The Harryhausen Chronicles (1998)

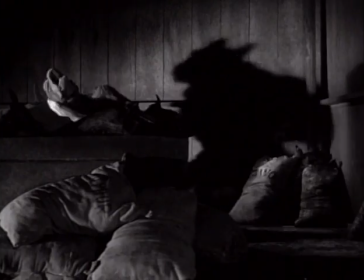24:15 He wasn't really aggressive until the dog and the farmer became aggressive to him.
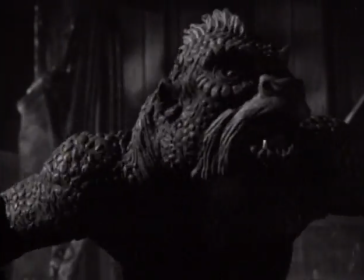24:25 and he finally got quite vicious because he was tortured and tormented by man.
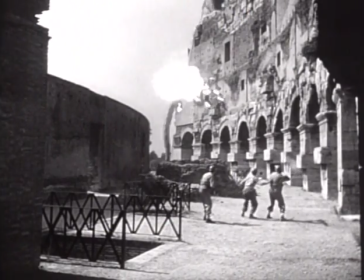24:32 The poor boy was just a helpless soul out of his environment and he finally ended up in Rome atop the Coliseum.
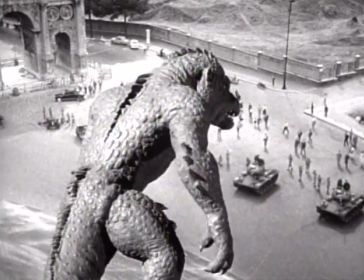24:41 Of course, that was influenced by Kong on top of the Empire State Building.
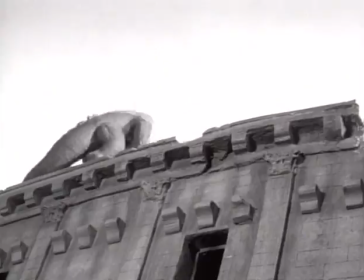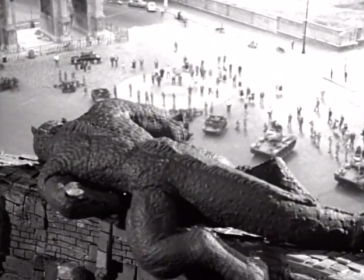24:54 I thought it would be a rather dramatic way of ending it. The film, man, of course, destroys what he doesn't understand.
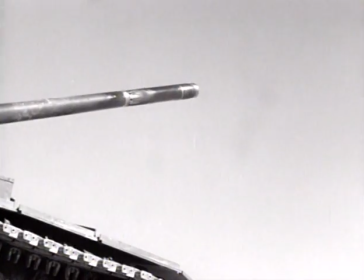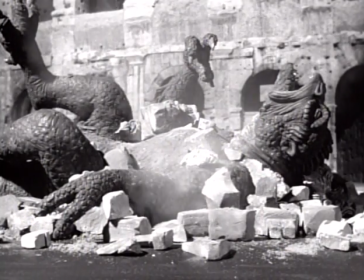25:09 I've been responsible for destroying New York, San Francisco, and Washington. And we kind of got tired out of doing these destructive pictures constantly, which were popular in the 50s. So we took the path of action. We took the path of suspense. We took the path of imagination.
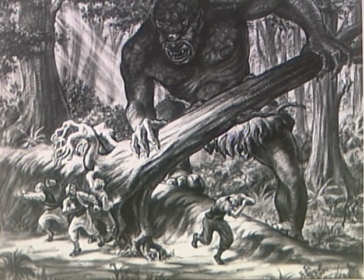25:30 That path was illuminated by drawings Ray had made some years earlier to illustrate his ideas for a movie about the adventures of Sinbad,
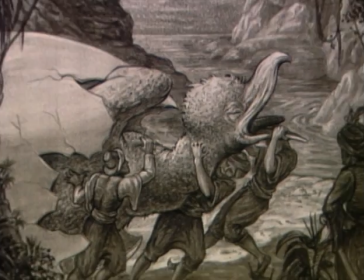25:38 the legendary Arabian sailor. The origin of the seventh voyage came a few years after Mighty Joe.
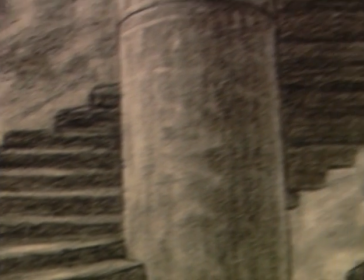25:45 I wanted to find a new outlet, and I developed these eight big sketches based on the adventures of Sinbad.
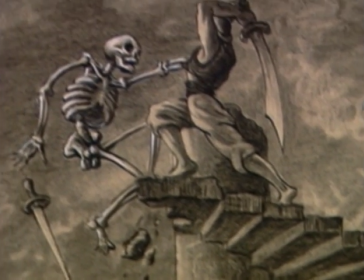25:53 I felt he was a personification of adventure.
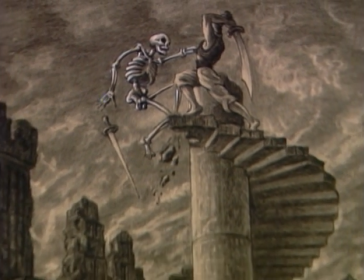25:56 When I saw those drawings, I was absolutely overwhelmed by them, and I didn't need any more than those drawings to sell it to the distributor.
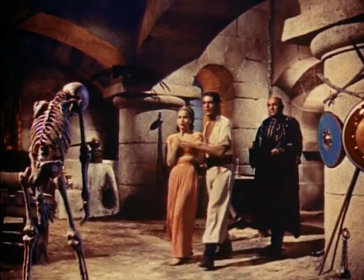26:05 That was our first color picture. It was also Ray's first experiment with his signature creation, the living skeleton. The skeleton was really the inspiration of going to Sinbad when I first started making my drawings.
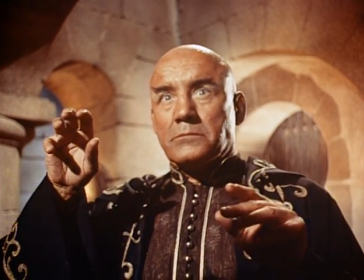26:22 And in Sakura's castle,
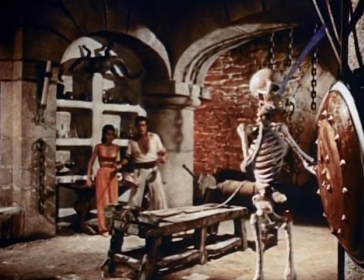26:24 I think it came off as a possibility because he could animate inanimate objects through his black magic.
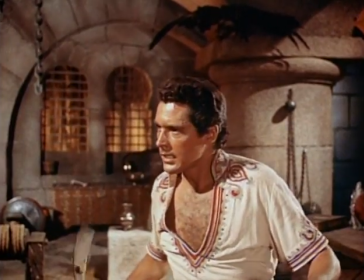26:33 The Seventh Voyage of Sinbad starred Kerwin Matthews and Catherine Grant.
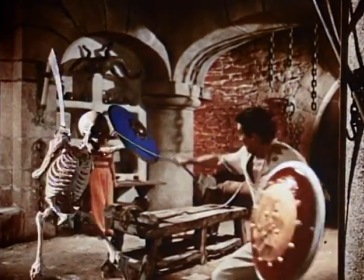26:38 But it was Ray's stop-motion artistry that made it one of the surprise hits of 1958.
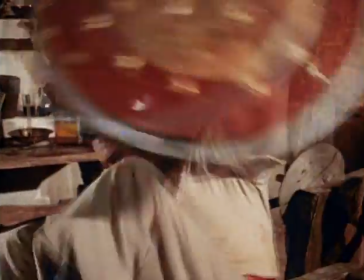26:44 And in its influence on the next generation of special effects people, one of the more significant movies of its time.
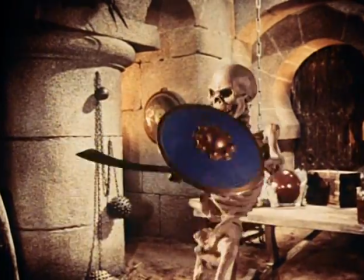For me, there's nothing like being trapped in a cave with one skeleton, because in this cave in Sinbad, you can't get away.
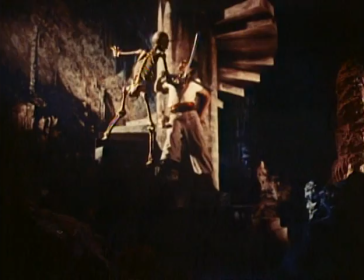27:09 Matthews, playing Sinbad, was, in Ray's words, a master at maintaining the illusion that he was actually dueling with an imaginary creature.
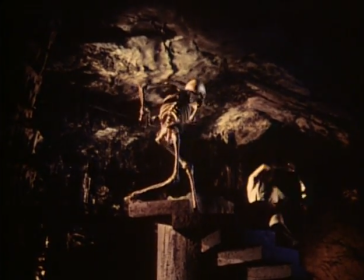27:19 In reality, the skeleton was not tricked into the film until months after principal photography was completed. I was about five years old, and at its first theatrical release, I saw Seventh Voyage of Sinbad with my mom. It had a very profound effect on me. I saw it eight times the first week it came out, which is very hard when you're like 12 years old. And you have to find friends and relatives or neighbors that will drive by the movie theater to drop you off so you can see the movie over and over again. and it was just something about that cyclops standing on the beach,
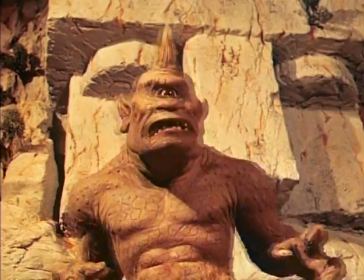27:56 the kind of orange skin and the blue sky, and the spectacle of it that I had never seen in any other film.
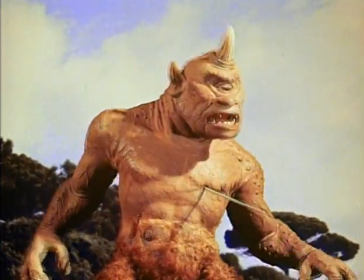28:06 For many years, I even had dreams about the cyclops growing in the family fish tank, living there but always on the verge of bursting out and coming after me.